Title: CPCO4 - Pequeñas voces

Ok, ese es el trailer de la peli, entonces lo importante acá es, si ustedes ven el Trailer, hay dos cosas que se pueden hacer para promocionar una película. Inicialmente se hace un teaser, cuando uno no tiene la película hecha, sino apenas está arrancando la producción como para vendérsela a algún inversionista. El teaser se hace antes, que ahorita con Juan Carlos y con Fabián también hemos estado trabajando en la producción de dos teasers, de dos películas nuevas. Entonces teaser es cuando la película no está hecha y yo hago algo bonito para que la gente vea y diga, yo quiero comprar esa peli, más o menos. Y el trailer, ya la película está hecha, y lo que yo hago a través del trailer es decirle a la gente, este es el resumen general de cómo es la película para que usted se enganche y la vea. Entonces, si ustedes ven en el trailer, específicamente quiero hablar ahí del ritmo del trailer. No sé si notan, él tiene como varias partes. Voy a bajarle acá. tiene varias partes una introducción lenta en la que ocurren planos primero vemos el helicóptero de comienzo y luego vemos los planos de cuando ellos son felices que es un poco la estructura de la película
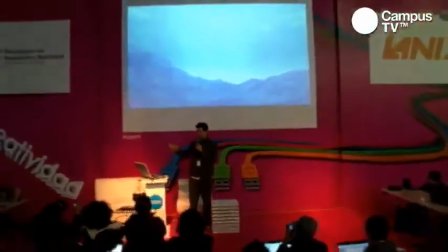7:33 entonces ya desde el comienzo en el trailer se sabe que hay algo de guerra
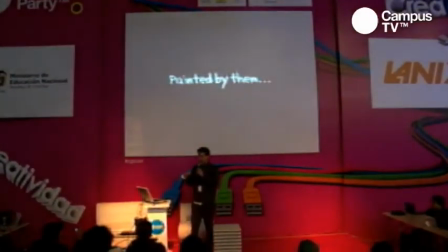7:39 pero todavía no se ve en la pantalla y el ritmo es lento digamos que el ritmo es suave para ir introduciendo a la gente a la historia.
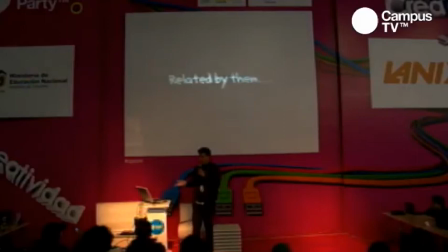7:49 Luego de eso,
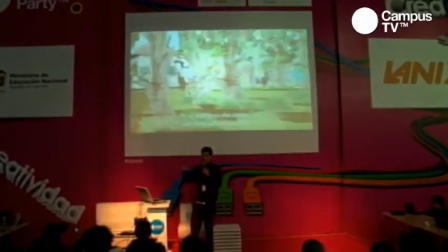7:50 viene un momento como de tensión fuerte que ocurre cuando el tío del niño del sombrero,
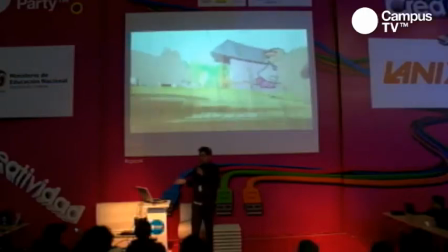7:59 que para nosotros es Michael internamente, los niños en la película no tienen nombres, o sea nadie les dice por su nombre,
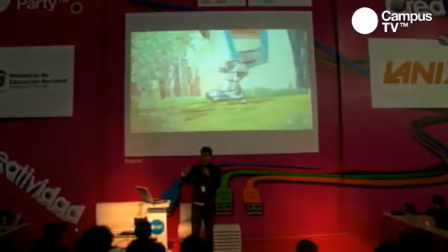8:06 pero el personaje original, el niño entrevistado se llamaba Michael,
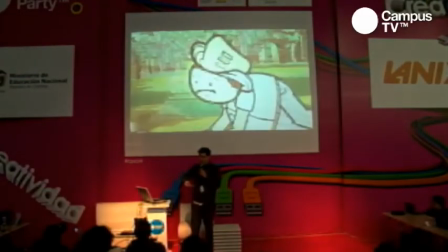8:10 entonces aquí él cae y si ustedes ven entra negro y ahí ya comienza la tensión dramática
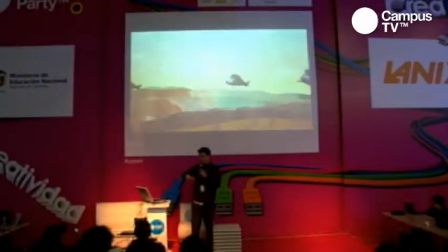8:17 a partir de eso vamos a comenzar el trailer no fue editado por nosotros
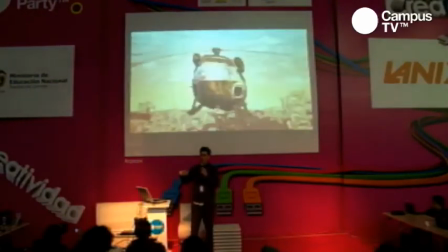8:22 fue editado por Felipe Orozco que fue el director de Al final del espectro
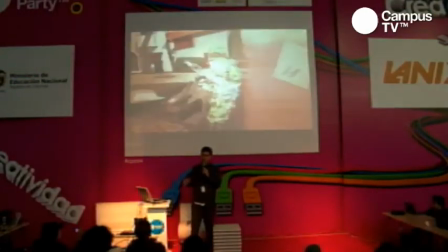8:27 no sé si vieron esa película de terror colombiana Al final del espectro entonces ya aquí ya
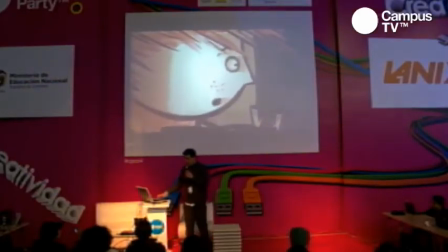8:33 hay mucha más tensión y si ustedes ven hay un punto donde él entra en un silencio total que es este
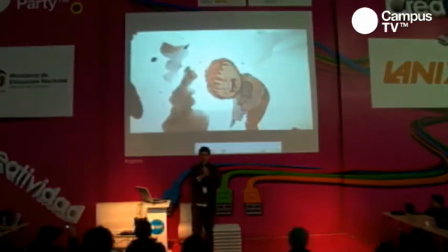8:40 y la explosión seguidamente Lo que yo estoy haciendo cuando construyo narrativa cinematográfica es construir sobre todo ritmo. Yo no estoy trabajando,
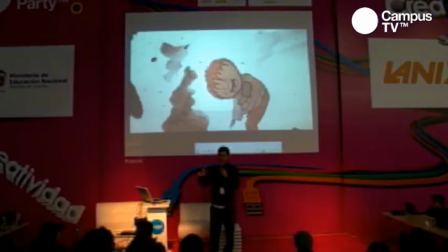8:52 los valores de plano, ahorita les hablo un poco de valores de plano, los valores de plano y la manera como encuadro son importantes, pero lo fundamental, la herramienta sobre la que uno trabaja en cualquier arte que envuelva tiempo es el ritmo.
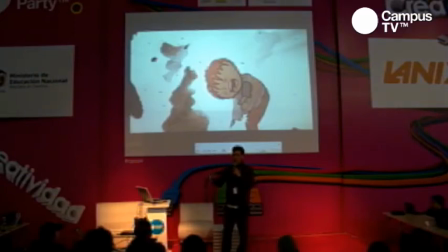9:08 O sea, a qué velocidad se mueven las cosas dentro de la escena y hacia dónde se mueven, digámoslo así. En animación sobre todo, porque en animación lo que uno hace es coreografiar al detalle, cuadro a cuadro, todo lo que va a ocurrir en la escena.
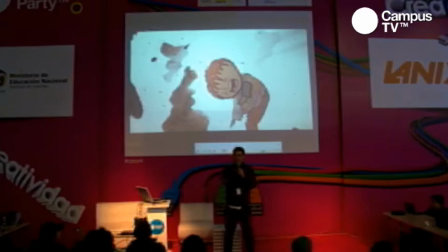9:24 O sea, cuando uno prende una cámara de video, ya hay de por sí algo que está al frente de la cámara. En animación no hay nada. Yo siempre parto desde una hoja en blanco, siempre. así sea en un programa 3D si es en Blender, pues yo parto con un cubito una luz y una cámara y no hay nada,
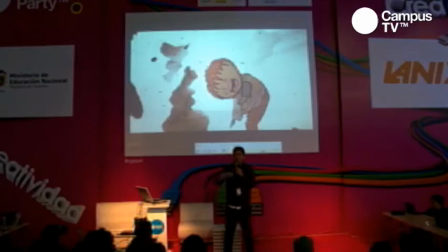9:40 y de ahí tengo que construir todo los decorados, los personajes la utilería que son los objetos que los personajes agarran los extras los vehículos, los vestuarios todo hay que construirlos desde ceros entonces, cuando yo hago animación
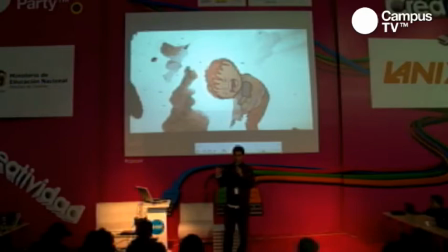9:59 el animador mira el tiempo como una lupa con una lupa, más o menos, yo miro el tiempo, un segundo para mí son 30 cuadros, si estoy trabajando para televisión y si estoy trabajando para cine son 24 cuadros, entonces en el caso de la película pues obviamente le decimos a 24,